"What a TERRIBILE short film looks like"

Here we are, it was not that bad, but let's analyze what went wrong.
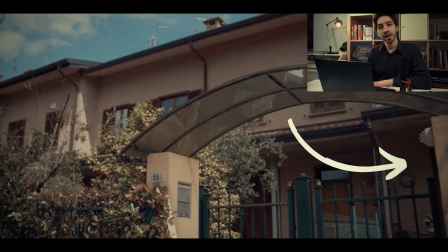The first shot, it's an establishing shot. We cut that part of the frame and there is too much here. If I could go back, I would probably shoot this as an Wes Anderson establishing shot.
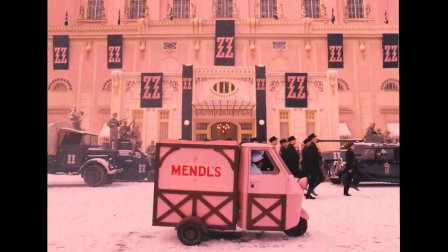I would probably shoot a frontal, flat image in order to make the audience understand what they are going to see. So we have the second shot and it's not that bad,
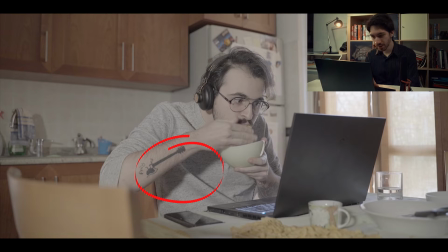but the shadows are too strong and we can see it from here, and then the framing is not good.
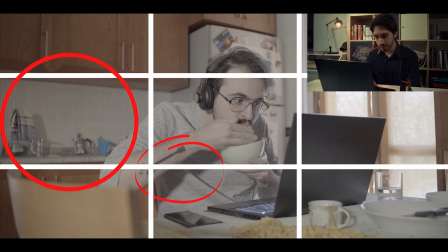We can see here there is an empty area, and if I could go back I would probably shot it more to the right side in order to make a more balanced shot.
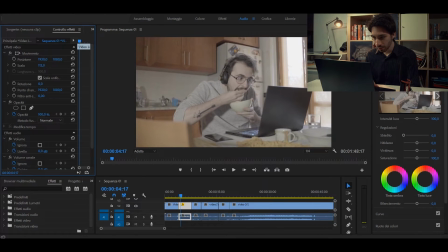So let's see what we can adjust in Premiere. I will probably go something like this.
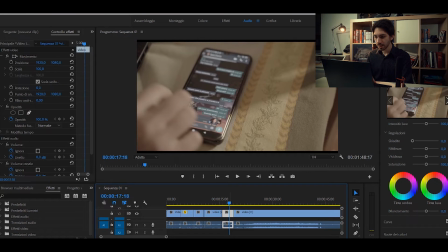Yes, something like this. Yeah. And here we are. Okay, so this shot is not that bad. The only thing I don't like is the fact that you can actually see
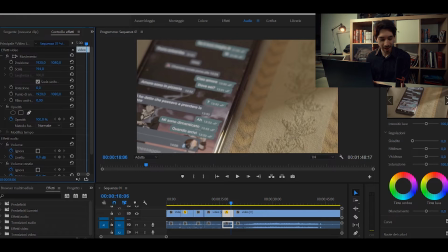that the shot is in Italian and the audio is in English, of course. So yeah, not a great Easter egg, but the framing is not bad. So this one here is not bad. The only thing is it's too short. So I should have just stopped here more in order to
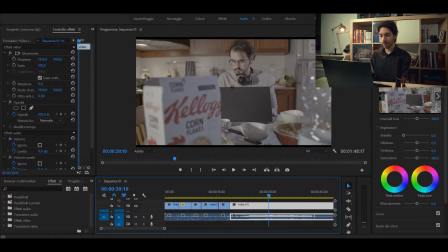show the audience what was going on in the back of the computer,
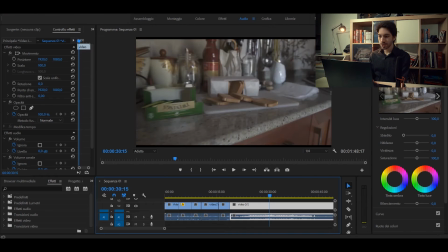of PC computer, I don't know. So the next shot is here is just it's just bad. It has a different cinematography, it has a different feeling, and of course you can see it's the second day of shooting. The framing is not good,
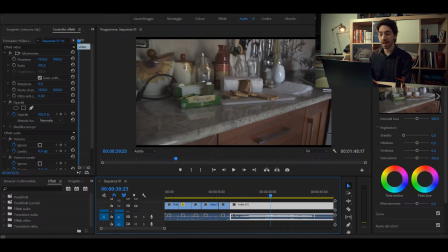and also there are not sufficient objects and props in order to make everything feel more chaotic.
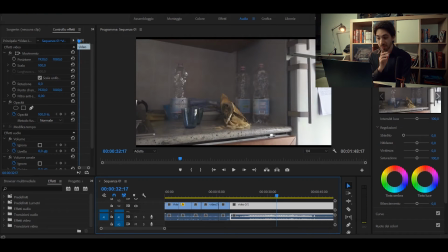So here the framing is bad, the movement is fine, and even the transition is pretty good, but there are not enough props, so everything looks cheap and unprofessional.
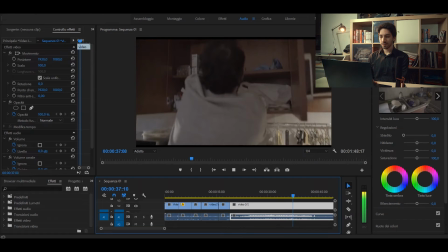The problem with this shot is that the movement is too fast and the framing is unbalanced.
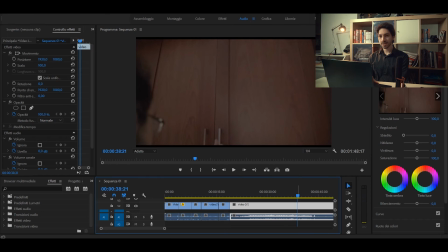So at the end of the shot we cannot see the actor or the cupboard or his hands, and that's really a bad way of moving your camera. I really hate this shot because it's totally unfocused,
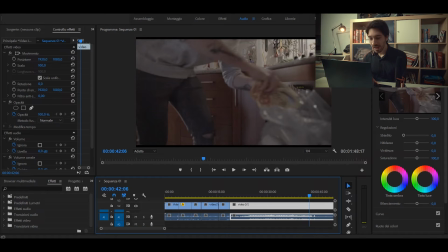the cinematography is not that great, and even the framing is too cropped. We cropped a lot of the actor's movement and we cannot see what the actor is putting in the bag.
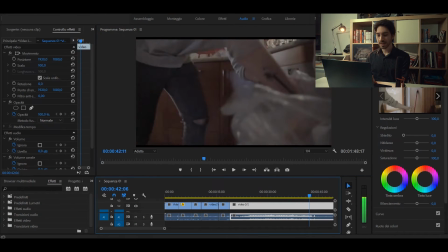This shot is okay, it's framed correctly, it has a good lighting, and even the camera movement is on point. Okay, this shot has a different cinematography than the previous before,
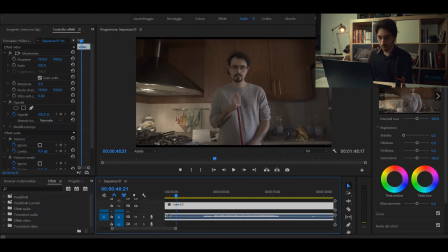you can actually see that there is something wrong because the angle of shooting was too low, and I think it makes the viewer confused. This transition here, it's not bad, but it's not symmetrical, so it could have been better. I should have shot a larger, impressive camera movement.
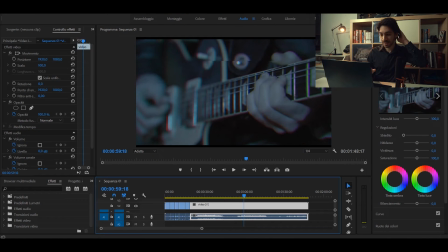The protagonist here is feeling like a rock star,
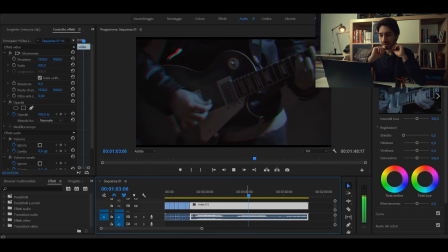and the camera movement needs to make the viewer feels what the actors is feeling. This shot here is one of the worst,
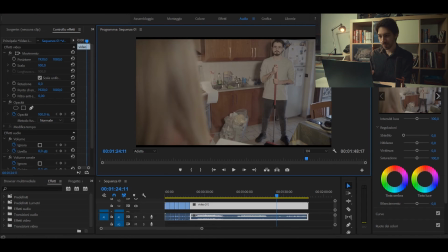because the actor look at the camera at some point, the shadow is too hard. We can see that here there are no curtains, whereas before in the previous shot we had them, and of course something is lacking.